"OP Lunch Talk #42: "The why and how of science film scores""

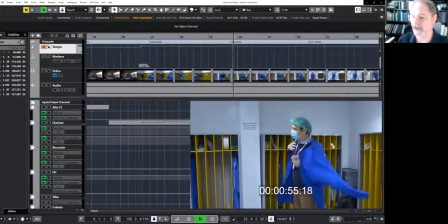1214s
So here there's no dialogue, so the music can move to the foreground. everyone's getting ready for work and again this whole section I wanted kind of medium
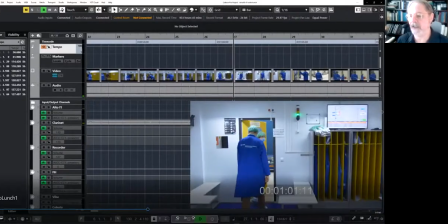1221s
energy oh one of the ideas too is that if the first section is medium then we've got the middle medium middle magic section and then the
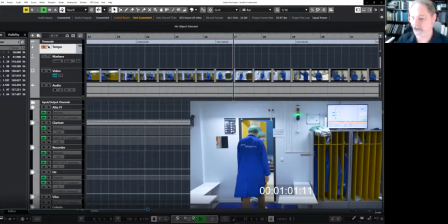1230s
third section is the more heroic energetic part that also gives the whole arc of the movie kind of a simple story to it so kind of an energetic unfolding to it so it gives the whole thing some direction I think so here we are
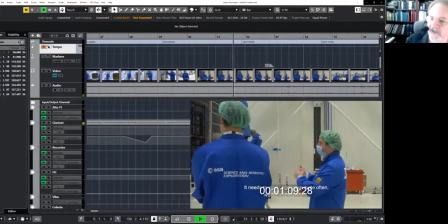1250s
so even though they're talking they're not talking to us so we don't have to oops here we go dial up and
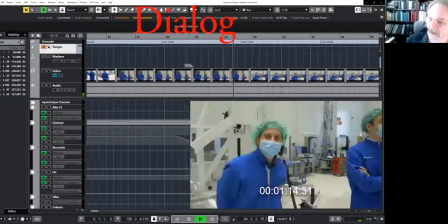1255s
that's basically uh yeah in the in in the course of our test program um yeah we need to
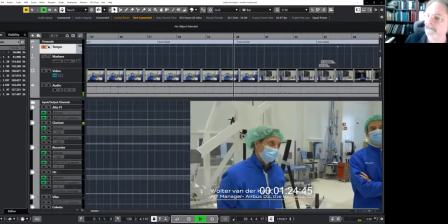1266s
perform several deployments to switch from a stout to an inline deployment to perform
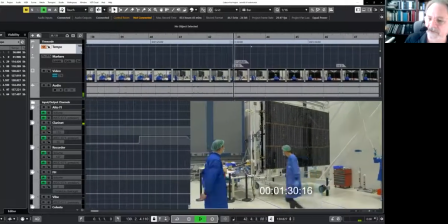1271s
more electrical health checks okay so that's the first section so here it is with the score same thing
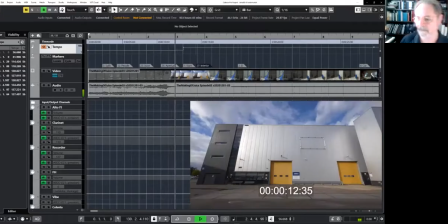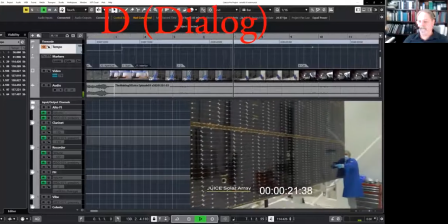1286s the panels have actually been sent to italy to leonardo who have placed the solar cells on top of the substrates
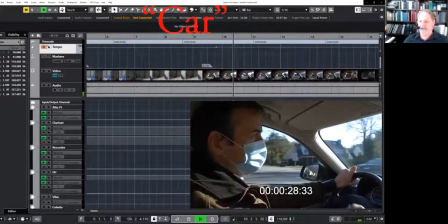1295s and now they are back in the netherlands and this is going to be the
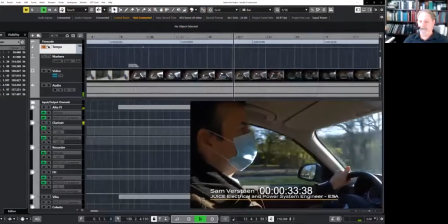1300s first time i see them here in the netherlands and melodic fragments because he's talking no big melodies
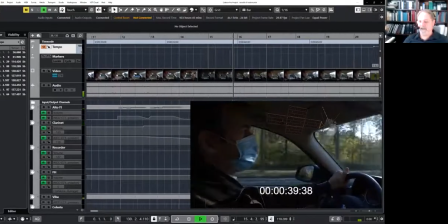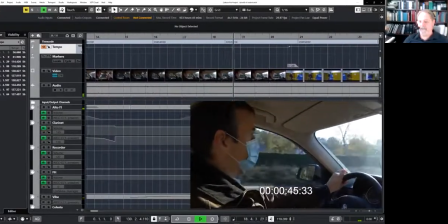1312s But not yet, it has an integrated way. So this is going to be a first for me.
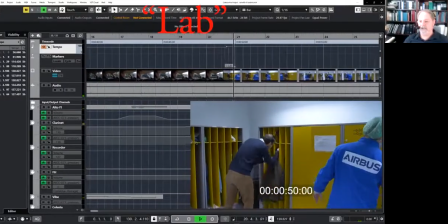1317s
Ah, key change and colour change, because now the movie is really kind of getting underway.
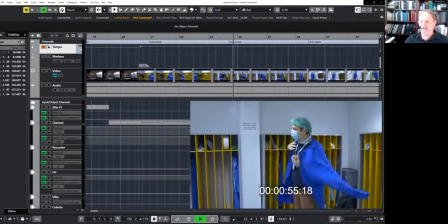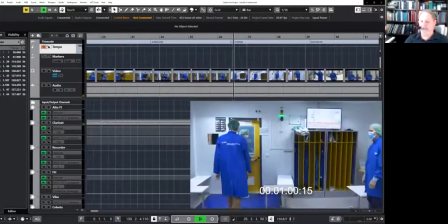1327s
And there's a full-fledged melody, because there's no talking here.
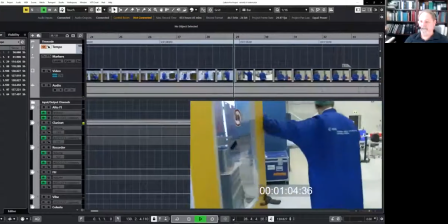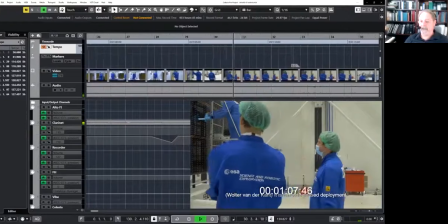1336s
Dialogue coming up.
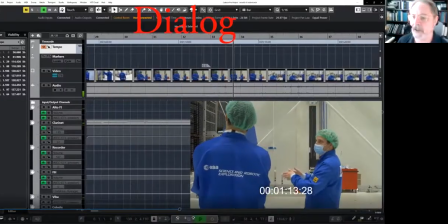1340s
So you can see up here, I've got the markers.
We will perform today.
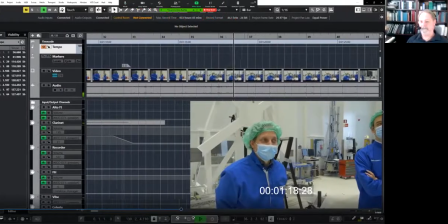1345s And that's basically, in the course of our test program,
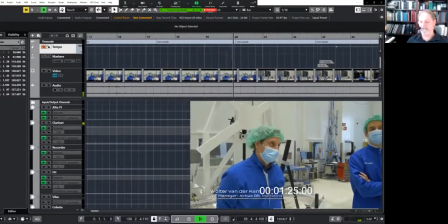1350s we need to perform several deployments to switch from a stout to an inline deployment to perform more electrical help checks.
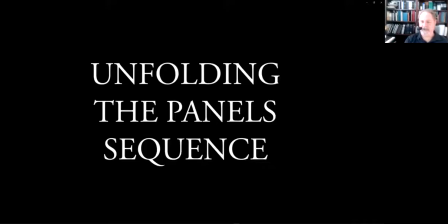1358s
Okay, so now we're ready for the magic unfolding of the panels.
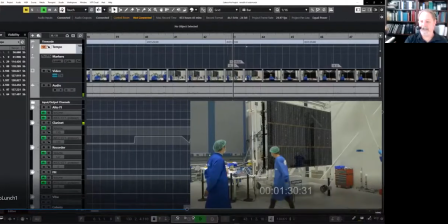1365s
And this one, they're really, well, you'll see there aren't really any hit points.
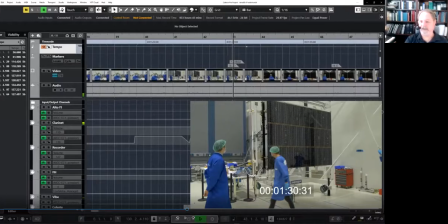1371s
I've got to be careful about the dialogue, but just let the spacey music just underscore the whole unfolding of the panels.
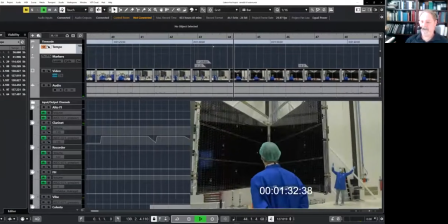1377s
Didn't really need to. gild the lily on this one.
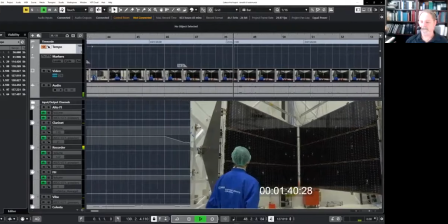1383s The solar panels are so large because there's about 25 to 30 times less light at Jupiter than here on Earth. So here on Earth, all the solar panels together would create around 30,000 watts.
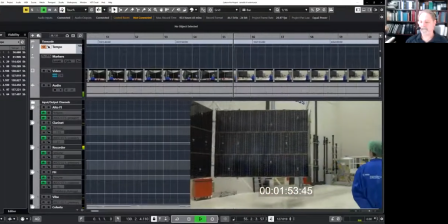1397s That's enough to power a whole street. At Jupiter, you can get like around 900 watts out of it.
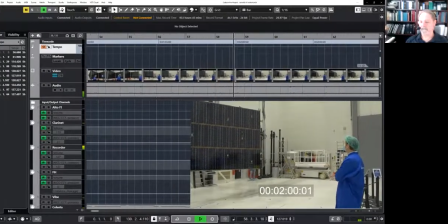1405s That's barely enough to have your hair dryer in the lowest position. So one panel, for example, at Jupiter, can power a computer, and that's about it.
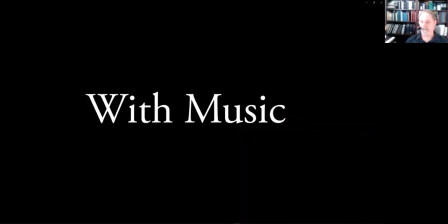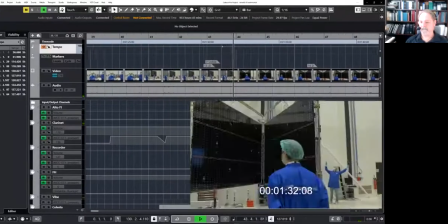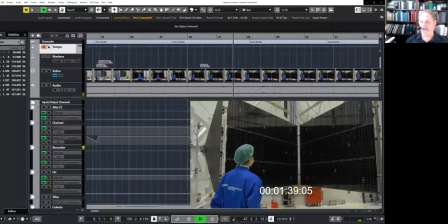1427s
So in this section, one of the lines is like four beats to the bar, and the other is like five. So they move in and out of phase to each other. So there's beats going by, which gives us forward motion,
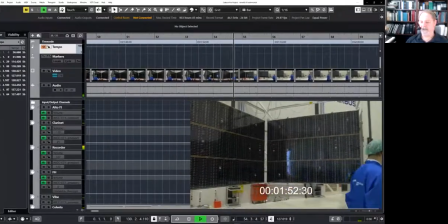1441s
but you can't really put your finger on a time signature, which is an effect that we want here.
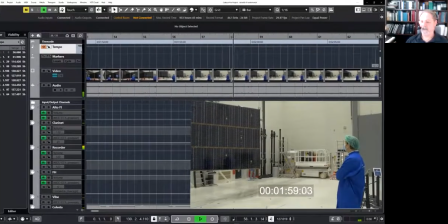1448s
It's kind of timeless.
...900 watts out of it. That's barely enough to have the hairdryer in the lowest position. So one panel, for example, at Jupiter, can power a computer, and that's about it.